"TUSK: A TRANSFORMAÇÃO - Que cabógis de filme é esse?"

Tá, mas agora a gente pensa, essa fuga do padrão de protagonista cativante não prejudica a relação do público com o sujeito? Olha, na teoria deveria mesmo. Mas na prática, comigo, não foi bem assim que aconteceu.
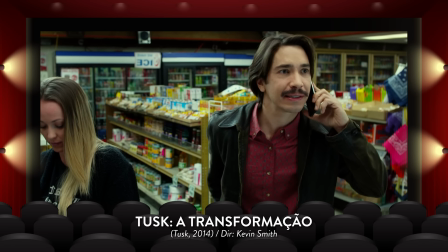Boa parte disso se deve ao jeitão canastrão, cafajeste, mais boa praça da composição do Justin Long. Apesar dos pesares, seu personagem é muito hábil em ganhar nossa atenção na lábia.
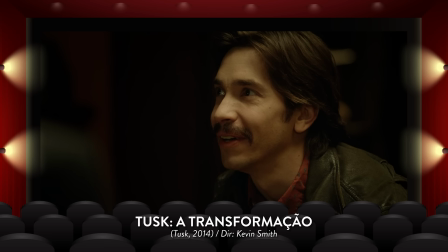Aí, a partir do momento que tem o seu primeiro contato com o antagonista, vai ali desenvolvendo um papo intrigante com um intrigante personagem de Michael Parks. A conversa até dá uma arrastada, mas isso não incomoda muito porque vai ganhando contornos cada vez mais peculiares e suspeitos, até que a trama tem uma grande virada e se a gente conseguiu acompanhar o protagonista protagonista até aqui,
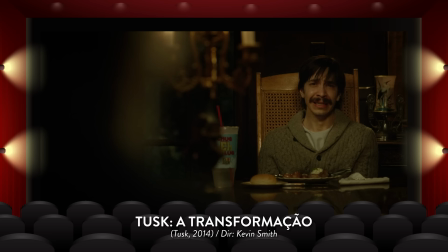a partir de então a situação de ameaça em que ele acaba metido é impactante e desnorteante o suficiente para o filme garantir o nosso engajamento. Então o personagem é repreensível e a gente pode não torcer por ele em si, sabe?
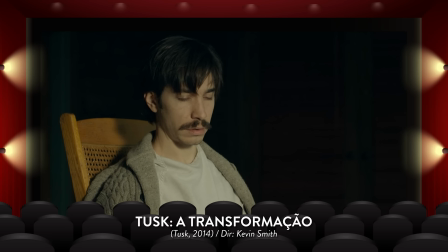Mas o contexto e a forma como o personagem é surpreendido compõem um conjunto daqueles que fazem a gente ficar pensando: o que eu faria nessa situação? E com esse pensamento na cachola, quem é que acaba sobrando na tela para nos representar? Pois é, o mau caráter. E se não tem tu, vai tu mesmo. E é assim que Kevin Smith contorna a barreira provocada por um protagonista desprezível. Daí em diante, o filme entra na sua derrocada rumo ao absurdo, investindo de forma muito bem realizada no horror corpóreo,
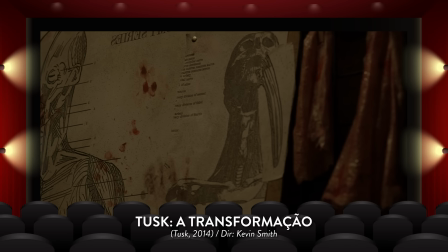graças aos grandes méritos da maquiagem, que precisa dar conta de um trabalho tão único quanto o seu conceito possa indicar, dentro da vertente absurda da proposta, claro.
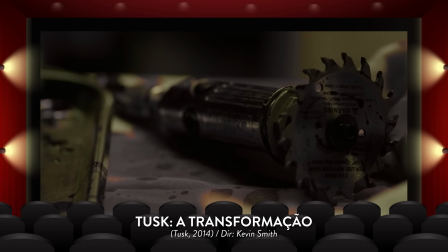Falando nisso, a tortura física que o vilão faz aqui com sua vítima até meio que faz par com aquela feita pelo vilão de Centopeia Humana. Mas se a gente olhar pela ótica da plausibilidade biológica, vixe Mary, Centopeia Humana vira um documentário científico, porque esse aqui é galhofa total. Tanto que questões sobre infecções e tals até são incorporadas na trama de Centopeia, mas aqui o roteiro nem cogita essa possibilidade. Portanto, é isso. Ou a gente compra a ideia e embarca na maluquice, ou a partir do momento em que a morsa aparece, acabou o passeio, gente. Mas, como eu antecipei, eu acho fácil continuar interessado porque não é como se o filme se levasse a sério.
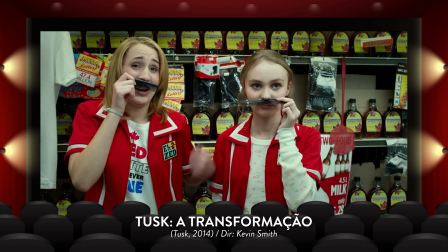Ao longo de todo o progresso, tem um ar jocoso, propositalmente fake, pra gente não estranhar quando a trama der suas guinadas biruleibes. É uma atmosfera bem própria de uma farsa. Farsa, a qual me refiro, é o gênero teatral cômico que se utiliza de personagens caricatos e excêntricos, além de mostrar situações exageradas, tá?
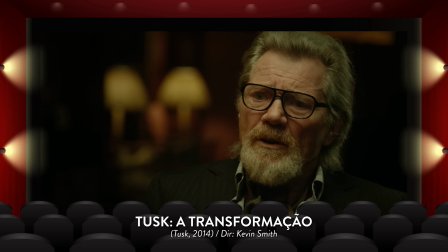E aqui a gente vê isso nos diálogos, as pessoas se soltam numa verborragia sem filtro, como se nesse mundo tivesse liberado falar tudo o que se pensa.
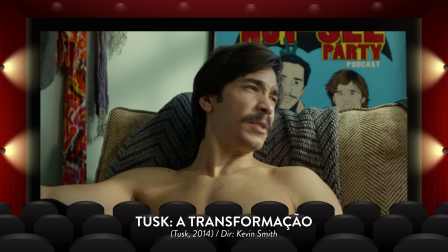Tanto que a impertinência do protagonista é totalmente assumida em suas palavras e atitudes,
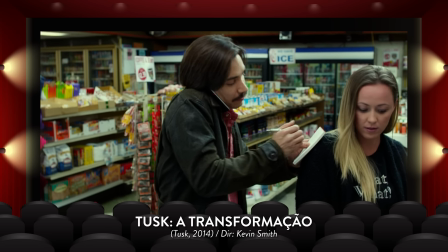chegando até a usar as costas de uma desconhecida como um apoio para escrever sem pedir permissão, quando no mundo real pessoas de mau caráter procuram esconder o seu mau caratismo justamente para que os outros não armem suas defesas. A coreografia de cena também é farsa.
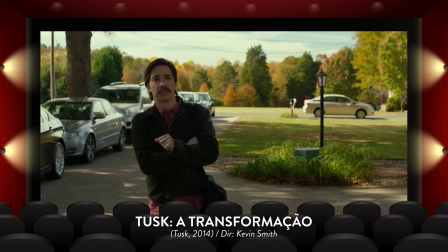Tem uma hora que uma cena precisa revelar que um certo personagem morreu e simplesmente todos os figurantes abrem alas para que a gente enxergue o que estava por trás.
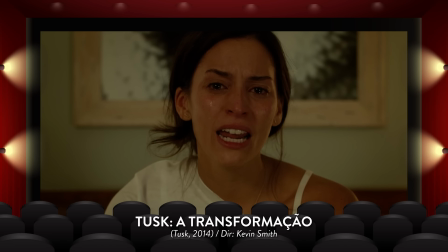Em outros trechos, personagens soltam monólogos longuíssimos para a câmera, momentos em que quem estava ali ouvindo fica ouvindo tudo calado de forma muito pouco verídica, mesmo quando tinha muitas aberturas para responder. É comum que se use esses tipos de recursos em prol do humor. Se Kevin Smith tentou fazer isso aqui, eu não creio ter se saído muito bem.
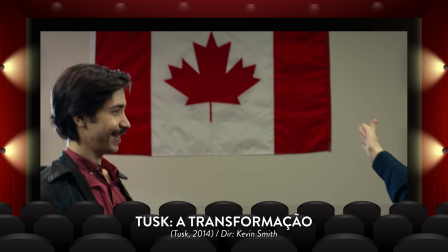Alivia o clima, mas não faz rir. Até as zoações culturais mesmo entre Estados Unidos e Canadá foi um negocinho bem xoxo, hein? Comigo, pelo menos, não funcionou. Porém, caso o intuito do cineasta tenha sido amaciar o espectador para as parangolices que iriam chegar, aí eu creio que já tenha funcionado bem melhor.
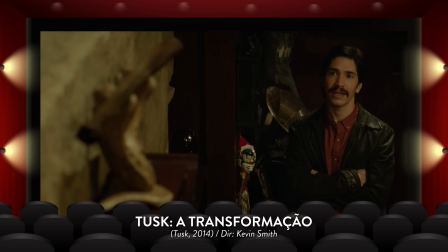Por esse lado, eu acredito que o filme se encaixa, sim, como um bom terri. Mas e a parte do terri, será que funciona também, né? Como terror, como é que esse filme se sai?
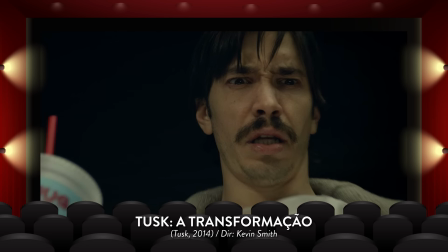Olha, o horror corpóreo é da hora, tem alguns momentos de choque, porém, o terror em geral do filme não é tão eficaz assim. Tudo que envolve o conceito é o mais chocante mesmo. Mas eu não pude deixar de perceber que o filme perdeu muita oportunidade de trabalhar com a gradação da tensão, sabe como é?